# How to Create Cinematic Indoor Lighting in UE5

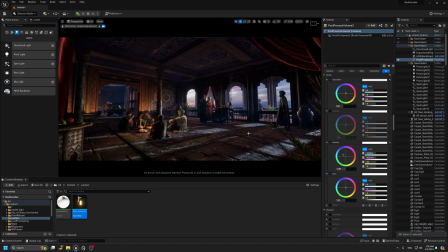We can also change the gamma to bring more light to the scene. You see, it's very simple. It doesn't take that much time, but as I told you, the hardest part is to analyze the scene. For me, I sometimes I don't want to have too much contrast in the scene,
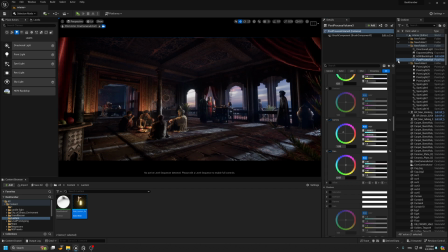so I will try to keep it the light raw. Okay. Also, I would love to play with the mid-tone in the gain and gamma. So the mid-tone, it can change the mood completely.
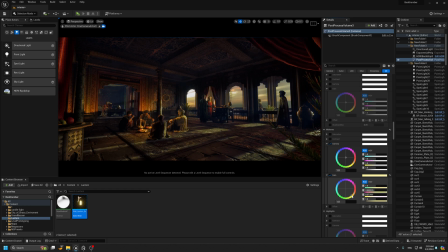So now you can get this different mood, you see, by just using the gain. The gain, we gonna change the mood completely. Okay, so now I can get more night mood,
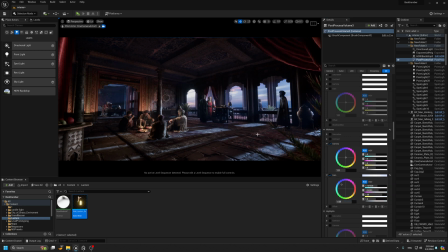and also we can get more contrast. So here, because I need to have some nice blending between the
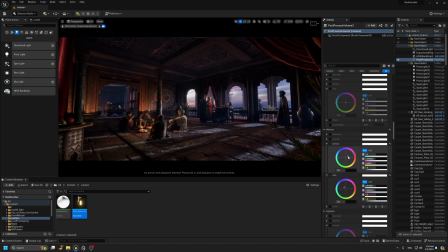uh, purple and it comes from the sky, and also the blue. Okay, you see now we have this natural feeling like that comes from the sky.
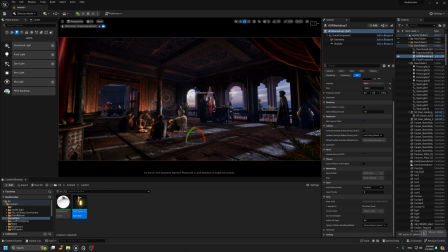The background, it's, you see this area, it was too bright, so I can move the camera a little bit here.
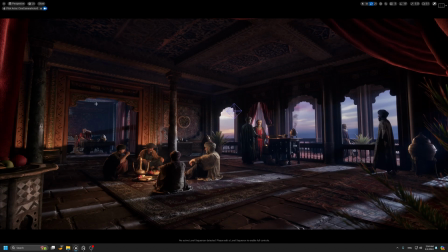Now we have this nice matching color in every way.
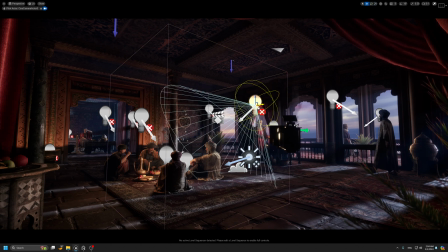Now I have to also, you can back to check the light. Sometimes you, I can feel the light, it's
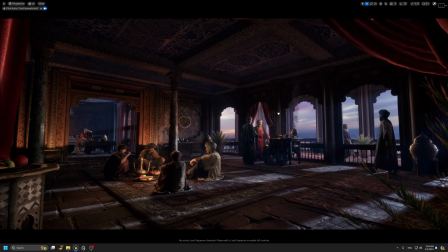too contrast, has too much light.
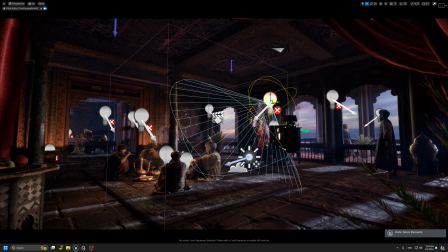So for example, this one, you see here was too has two contrast.
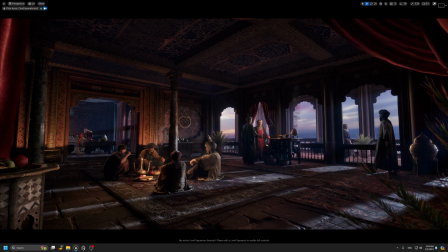Now the contrast, the contrast balance between the indirect lights comes from the moon and on the character.
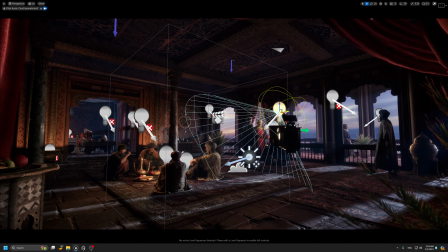Now it makes sense more for me. Also here we can make the light more close to the character to have more intensity.
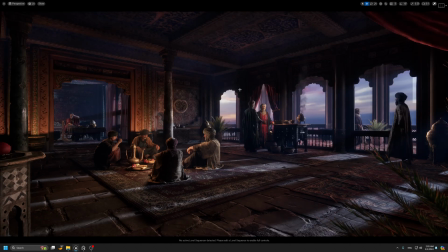Okay, and you know what, maybe this character
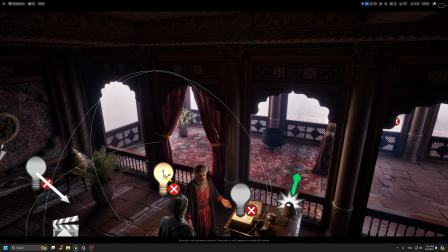we can add one light in behind here to have this nice rim light.
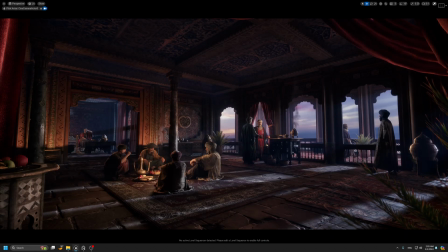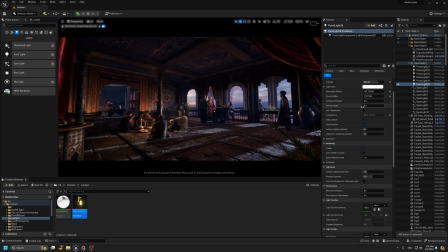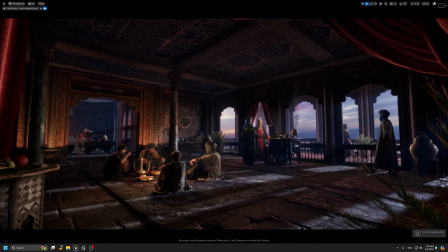So just, you see, it's very small. I can't see that much difference, but it's okay. We can remove it for now.
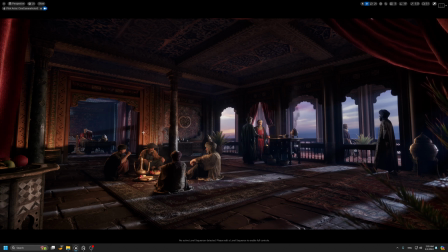Okay. So now we have this nice balance between each element.
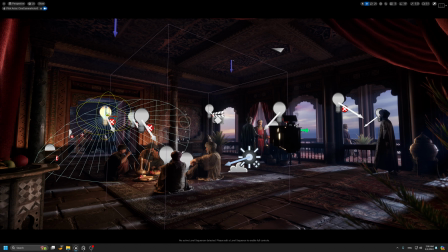If you don't need to focus on the character in behind, you can keep it like this. If you want to focus more, you can add one lights
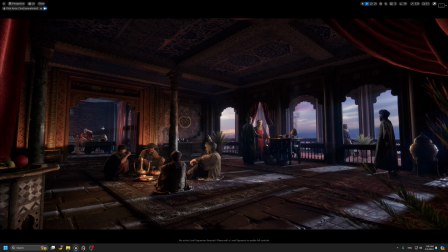to add more light there. You see here. But I just need to focus on the main key element, and I want to eye catching just goes to the characters.
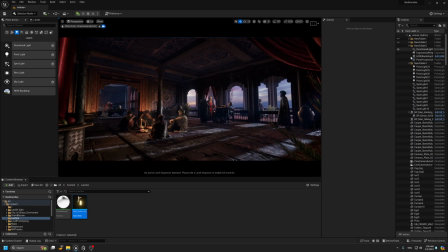Okay, so it just take I think it's max 5 minutes or 10 minutes to light the scene. But again, the main reason here, or the main idea for how you can analyze your scene and how you can start.
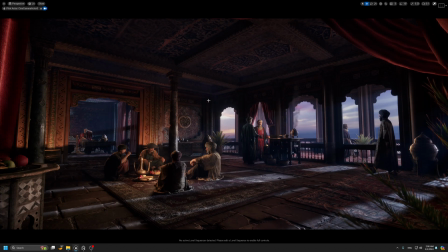So to just make you that you understand everything. So the first part you have to do, it's the base color.